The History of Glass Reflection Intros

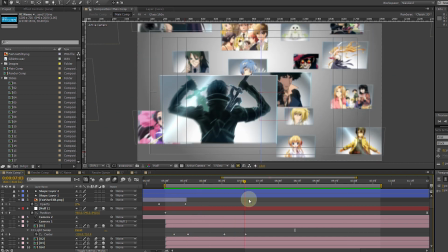And the main reason why I haven't done one for all is because, as you may have been able to see, is that I'm running out of room to place them.
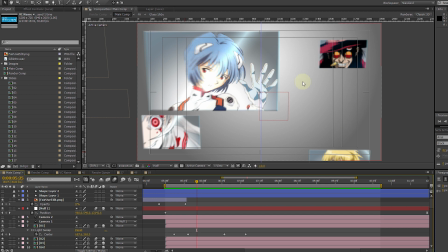Like sometimes I could place like something like here, like there's space between the Bamboo, Evangelion, and Hellsing. Problem is, okay, here we go. Problem is that if I did place something there, boom, Spike instantly covers it.
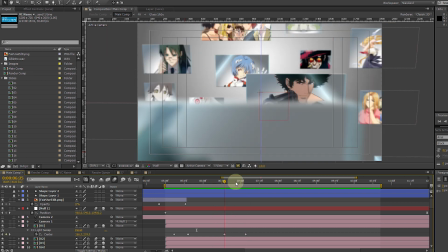And that's like the case in a lot of places. I try to have something that's at least on screen for long enough to be
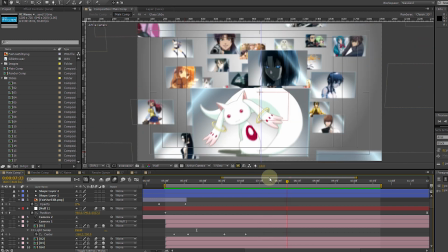recognizable to some extent before it instantly gets covered up by something else. And I'm just slowly running out of room.
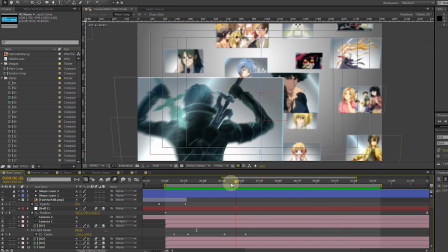For me to say, yeah, I'm going to double the amount of frames that are here, it's almost impossible.
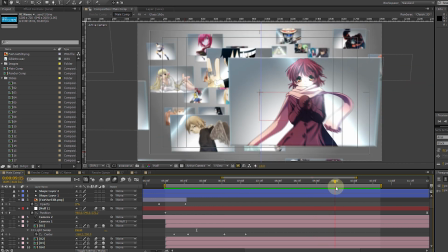So I think I'm just going to leave the number of frames that are here, but I might just swap the images around in every different episode and review.
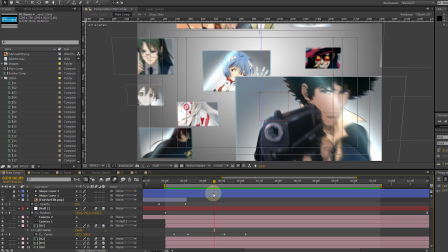Because unlike version 2 that took like 45 minutes to render, this only takes like maybe 10 minutes to render out on my new wonderful computer that is named Yuki because she is awesome. I might decide to change everything out,
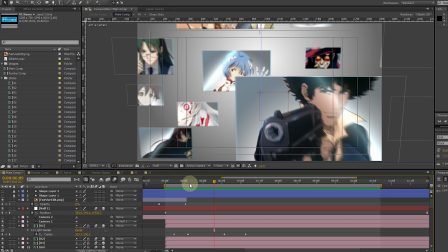and what I would probably do is try to make the distance that the camera has to travel longer, thus giving me just more space in 3D.
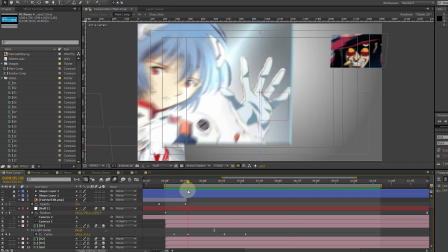But the problem is that it would still have to traverse the same distance in the same amount,
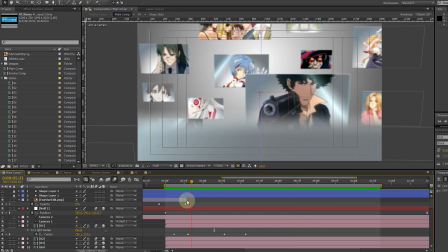or the new distance in the same amount of time, so it would just be like, it'd start, and then it'd just be like, wah, and it's already out here.
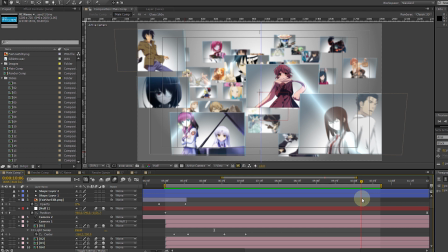It'd just be like really quick, and then you wouldn't be able to see anything anyway, thus making the whole thing a mute point. So I am unsure about what I will do with that. It is currently on the ideas tabule. I'm very proud of this opening. I really, really like it. I'm very happy with how it turned out.
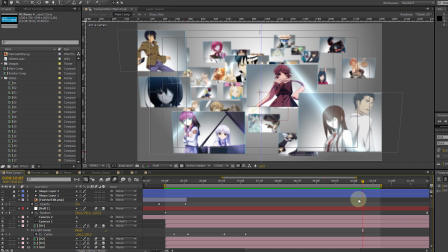And apparently everybody else is really liking it too, so that's a major, major plus. Though if you guys all hated it, I'd still use it anyway because I like it, and that's good enough for me, really. So I hope you've enjoyed this like mini trip down memory lane. I may or may not do an actual video talking about how I make reviews in the future,
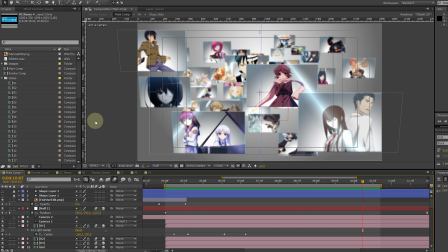but that's something that I'd need to take time and plan out, and this is just something I threw together because I thought it might be cool, and I kind of wanted to traverse down memory lane myself, so I figured I'd drag some of you along with me. And until next time, when I do an actual review that will hopefully be coming up very soon, ladies, gentlemen, and others, my name is Arcada.
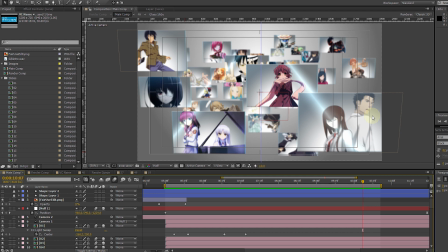Until next time, again, even though I've already said that, what the hell, I'm stalling now. Stay frosty, everyone.